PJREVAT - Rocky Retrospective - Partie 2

L'occasion pour nous de revenir sur la saga, car si beaucoup apprécient les trois premiers films, ou au pire des cas au moins le premier, d'autres sont prontes à fustiger le quatrième et le cinquième qu'ils estiment à faire ailleurs. Or, chaque film est important, et appartient à un tout.
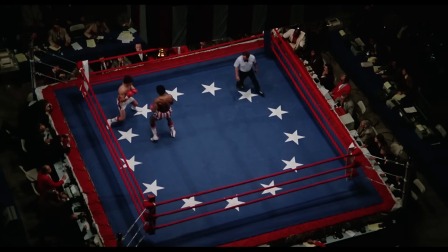Dès le deuxième film, la tradition de démarrer par un retour sur le combat de fin du film précédent est par exemple un excellent moyen de lier l'ensemble.
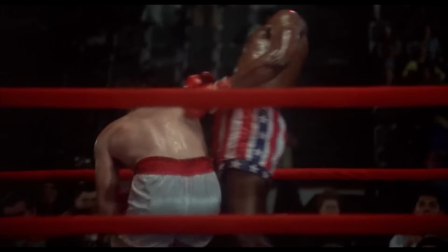On nous fait revivre l'enjeu du film précédent pour mieux enchaîner la suite du récit, qui a lieu immédiatement après le freeze-frame, l'arrêt sur image, qui termine traditionnellement les Rockies.
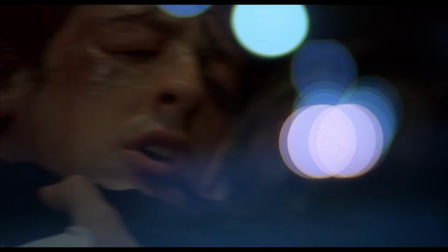Après un fondu, l'histoire démarre in medias res, au coeur de l'action,
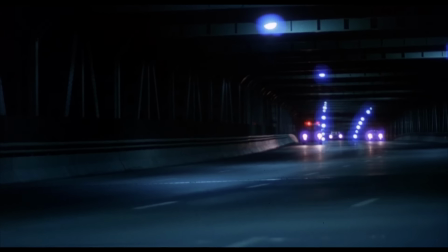reprenant la narration exactement là où elle s'était arrêtée, l'exception étant Rocky Balboa où justement on récupère le fil de l'histoire 16 ans après.
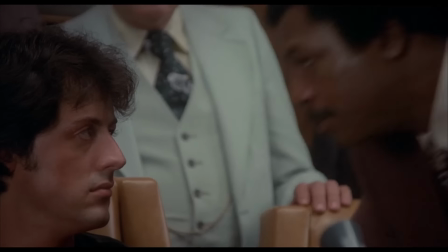Le nouvel enjeu dépend toujours du film ou des films précédents. Match retour après une quasi-victoire, redescendant sur Terre après une victoire, incarner le combattant que Creed a révélé en lui,
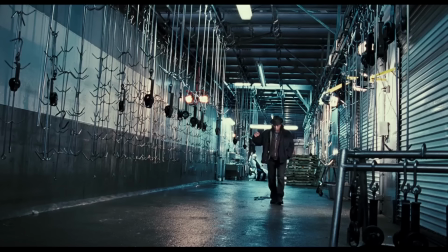assumer les cours reçus précédemment, et prouver qu'on a encore quelque chose à dire après avoir fait l'erreur d'arrêter.
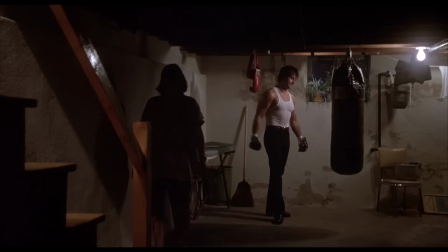Depuis la première tentative de retraite de Rocky, le but a toujours été de dire que tant qu'on a quelque chose à prouver, on doit se battre.
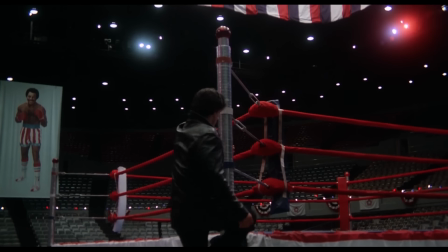Et que l'on a toujours quelque chose à prouver, car il est très dangereux de se croire arriver au sommet. Un message qui justifie toutes les suites car tant que Rocky peut monter sur un ring, il peut prouver ce qu'il vaut.
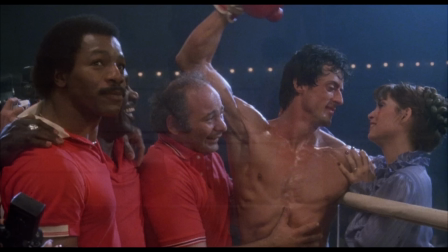On peut noter cependant que Stallone semble avoir voulu terminer sur une trilogie, car au lieu de finir avec le traditionnel arrêt sur image, il enchaîne avec le combat privé entre Rocky et Creed, et là,
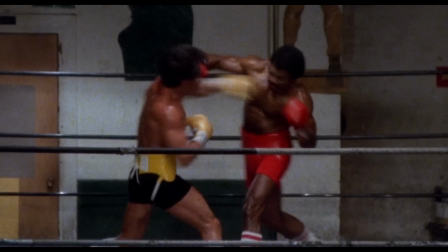met à nouveau un first frame. Le 3ème film ne se termine donc pas sur une victoire, mais sur le symbole des combattants, figé dans une bataille éternelle.
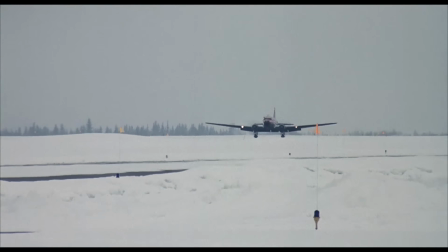Ceux des autres films sont toujours la marque d'un climax, on récupère Rocky à l'aube d'un défi, et on le laisse sur une victoire.
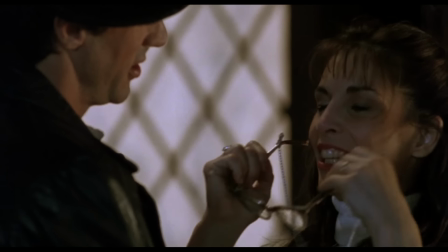Stallone sème dans chaque film des éléments réminissants des anciens.
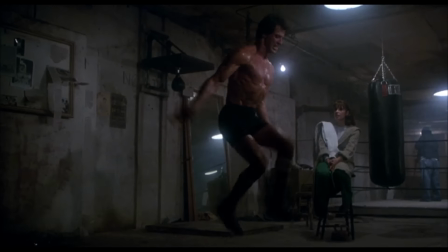Les tortues, les décors, les marchés du musée, la statue de William Penn, certains plans d'entraînement, et parfois des choses plus subtiles, comme habiller Rocky de noir et de jaune dans le 6ème opus, les couleurs de Rocky II quand il est devenu champion. Mais beaucoup des éléments constitutifs de la saga viennent en fait de la réalisation de Stallone. Parce que oui, j'avais oublié de vous le dire, mais en plus d'avoir écrit 6 films sur la vie, la boxe, le rêve américain, avec des personnages secondaires profonds et des enjeux forts, en plus de jouer dedans, en plus d'avoir porté le projet à bout de bras, Stallone a réalisé 4 des 6 films avec beaucoup de talent pour ne rien gâcher. Parce que cet homme a réussi à faire jouer Hulk Hogan ! Et croyez-moi, il faut être un putain de réalisateur pour réussir à faire sortir quoi que ce soit de crédible à ce mec !
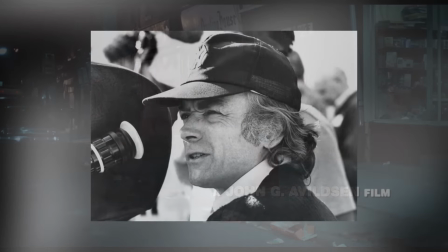Le premier film a été réalisé par John G. Avilsen, oscarisé pour ce film, avec une carrière tournée autour du mythe américain et des sports de combat puisqu'il a aussi réalisé la trilogie Karate Kid.
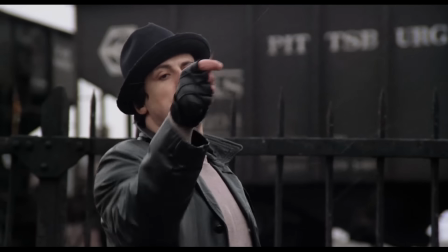Et comme Rocky lui-même, le tournage était complètement fauché, les producteurs ayant accepté de faire jouer Stallone au lieu d'un acteur vedette auprès d'un budget ultra serré.
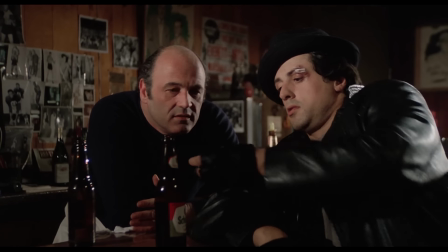Ses limites financières imprègnent totalement le film, qui a rivalisé d'ingéniosité pour faire de cette faiblesse une force.
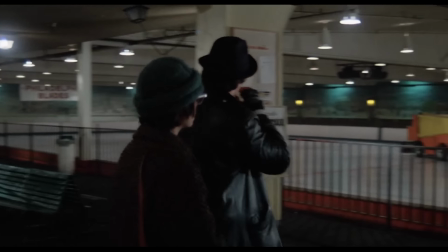La scène dans la patinoire a été par exemple écrite pour 200 figurants, et Stallone l'a réécrite en vitesse avec un seul figurant,
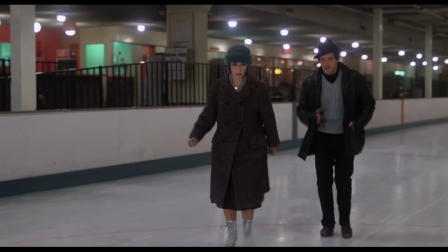ce qui crée une scène surprenante, originale et assez magique pour illustrer le début de leur relation. Deux âmes qui essayent d'avancer comme elles peuvent sur le froid chemin de la vie.
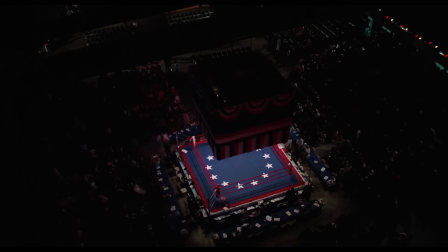De la même façon, ils ont dû rivaliser d'ingéniosité pour tourner le combat final.
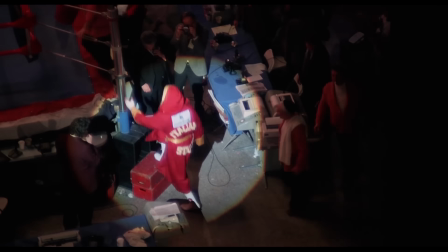Une cinquantaine de figurants ont été présents pendant quelques jours, et le film intègre des images du Spectrum Arena dans son montage pour faire croire aux spectateurs que l'arène est pleine. Quand on filme Balboa ou Creed arriver, les quelques figurants sont tassés pile dans l'angle de la caméra, ou déplacés du côté filmé.
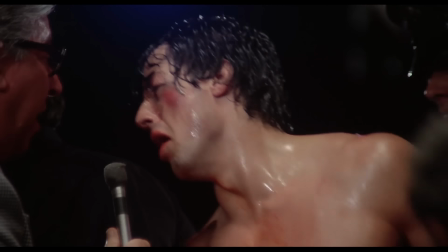Astuce finale, le discours de Rocky a été réécrit suite au visionnage des rushs et des premiers essais de montage, et a dû être retourné.
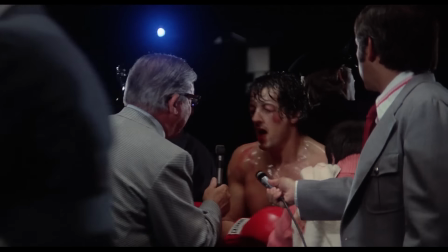Coup de bol, comme on partage la joie du héros, les plans peuvent être serrés. L'équipe de tournage a donc fait venir tout ce qu'ils avaient de proches disponibles pour combler vite fait les espaces visibles hors du ring,
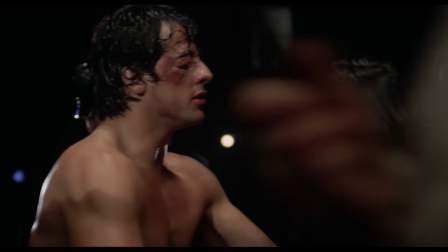et la caméra colle aux acteurs, augmentant ce sentiment de tourbillon de joie qui sera repris dans la plupart des opus suivants.
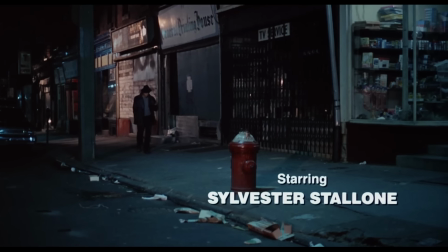Le budget restreint se voit également de façon plus subtile. Vous noterez par exemple que le générique est très austère.
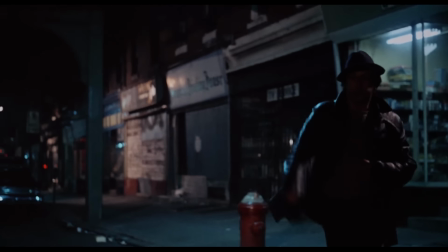De nuit, sans musique, juste l'ambiance de la vie.
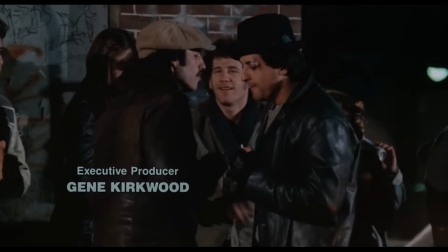Pour y ajouter de la musique sans avoir à se ruiner d'enregistration, Stallone a fait venir son frère, Frank Stallone, un assez bon musicien quand il n'essayait pas d'attracteur dans des films de série B.
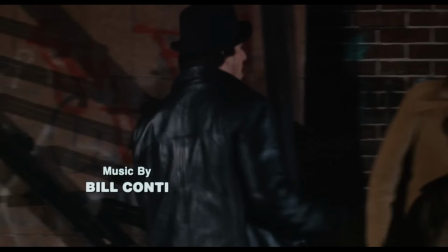Frank et son groupe font la musique de l'ouverture directement au tournage, a cappella, en prise de son réel.
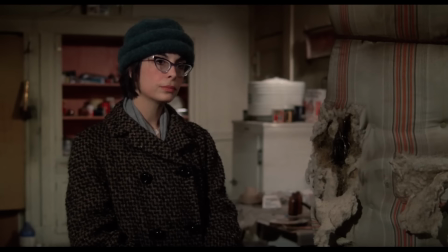Il n'y a d'ailleurs presque que du son réel dans le film, ce qui fait que si les acteurs sont loin de la caméra, on les entend de loin, et ils doivent crier,
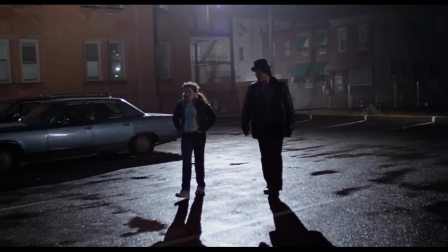ce qui contribue au personnage de Rocky d'ailleurs, moulin à parole, vraiment pas discret les trois quarts du temps.